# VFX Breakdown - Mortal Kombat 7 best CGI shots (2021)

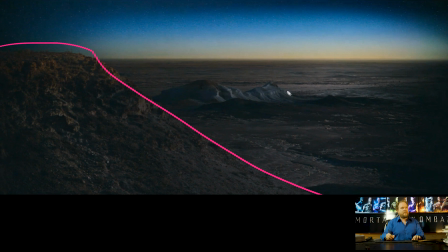24:22 There is a chance that you could do a matte painting where the foreground element's a different photo element, but yeah, either way, because this is a real location rather than 3D, you're going to need to have some kind of 3D
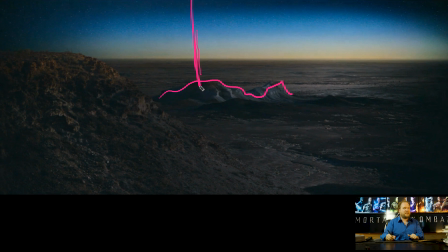24:38 model for this, because you're going to have this beam coming down, and then it kind of interacts and dances around. It's kind of funny because this is a massive scale, but it's doing exactly what Raiden was just doing a second ago. It shoots down, And it's interesting looking at this because, yeah, like the glows are really intense.
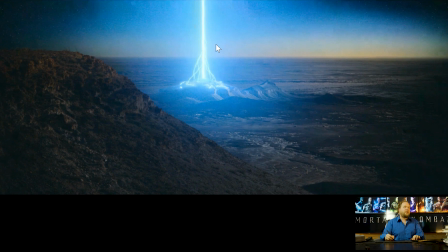24:58 It's essentially, it's not really a glow, it's a lens flare is usually how you'd pull that off, I think, just because it needs to be really reinforced. But the lightning is actually kind of really does help it a lot,
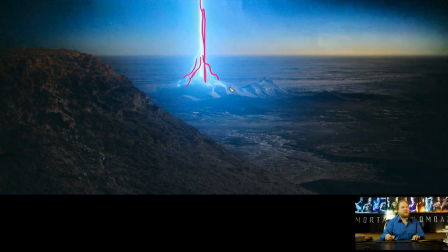25:14 because you're going to have this fine sky beam, but having it kind of fork out and interact with the geometry, or the mountain, I should say, that really kind of helps make it more interesting. And that's the only reason why I'm saying the shot's a bit more complex than it might seem, is just mostly because to get this to kind of fit in the environment,
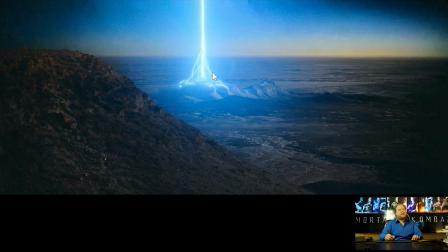25:31 knowing that it's a 2D image, unless you were to actually add 3D geometry everywhere, it makes it a little bit tricky to pull off. And this is where this foreground element is actually what sells it. Without this, it would just feel like you're dropping some 2D lightning over the shot,
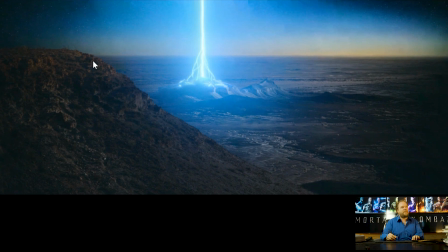25:50 and you would need to have some kind of additional interaction. But having this occluded, it makes it feel like, okay, yeah, that's in 3D space. So the foreground element really helps the shot. Plus, you always want to shoot landscape with foreground, just because everything is background. There's no midground here. Everything's background, so it's always going to be flat.
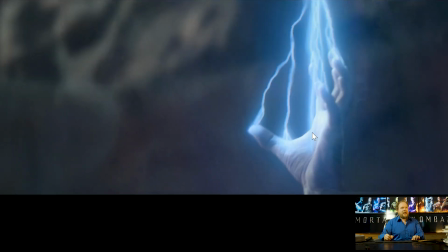26:12 So same stuff, just more adding points to areas in the hand and letting it do its thing.
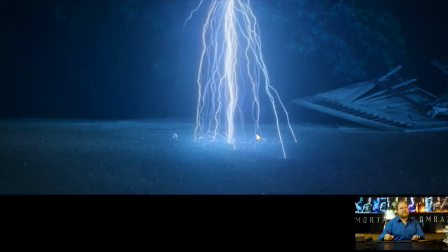26:19 But hopefully you're getting it. Like, you can see that there's basically scattered points and it's just generating all the stuff.
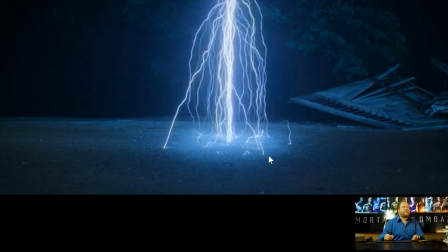26:24 It looks really cool, but it's just, that's the gag that we're rolling with.
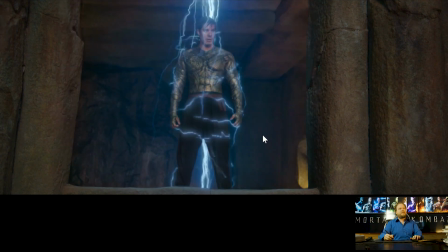26:31 Same thing, just another Raiden element. And you can just have one artist to do all these. I don't like the glows, by the way. These are... I feel like, because I mentioned there's two sets of glows on all of these, and I feel like this glow,
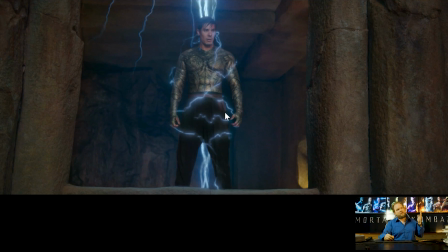26:47 they put the intensity too high with the size too big. Usually you'd want the size to be smaller, and that would make it more hot. So it just kind of feels a little bit cheesy and glowy.
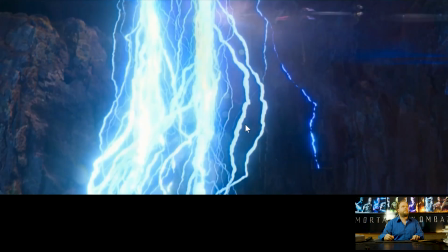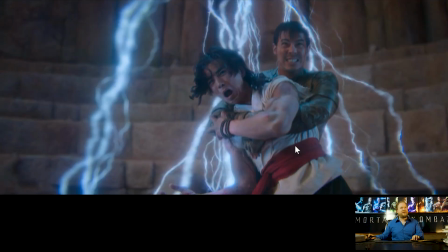27:08 Anyway, I think we've seen enough lightning, but it's cool.
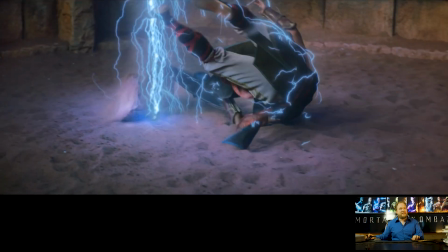27:13 Like, this stuff's really fun to do.
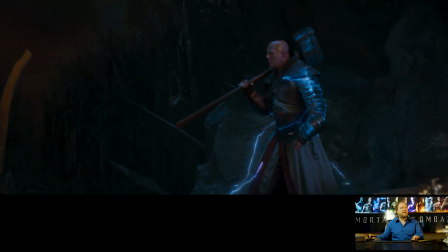27:19 And we got one other pit, another sky beam. Anyway, I had lots of this stuff, but we get the idea, unless I can see something really interesting in here.
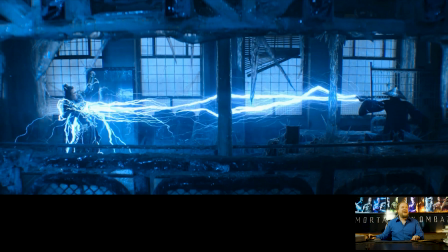27:29 Hadouken. It's like a big one at the end. Again, I still remember all of Mortal Kombat 1's moves, like Raiden's fatality in Mortal Kombat 1, stand far away, back, back, back, forward, forward, low kick.
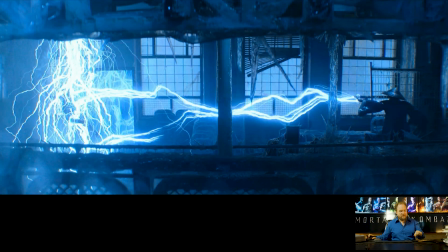27:43 I went around one of my friend's houses late at night, it was like 4 in the morning, went back to her place just to hang out, and because she had beer at her place,
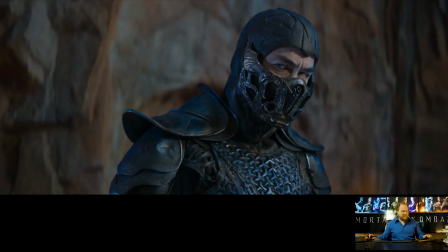27:50 and it was California, so all the bars were closed. And she had a Sega Genesis with like one of those old CRT TVs, and yeah, she had a Sega Genesis with Sonic the Hedgehog 2 and Mortal Kombat.
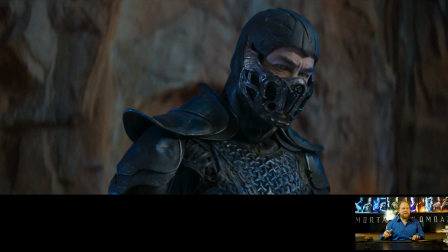28:05 And right away I'm like, ABACABB. And she's like, what's that? I'm like, that's the blood code, so you can activate blood in Mortal Kombat.
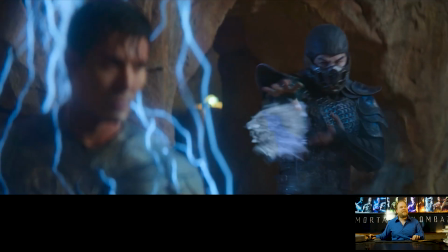28:13 So here's some stuff to talk about with his whole like freezing effect.
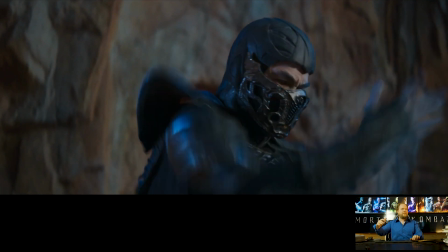28:20 Now, this is pretty straightforward too, and when I say straightforward, I just mean as in like, I don't know, it's pretty straightforward.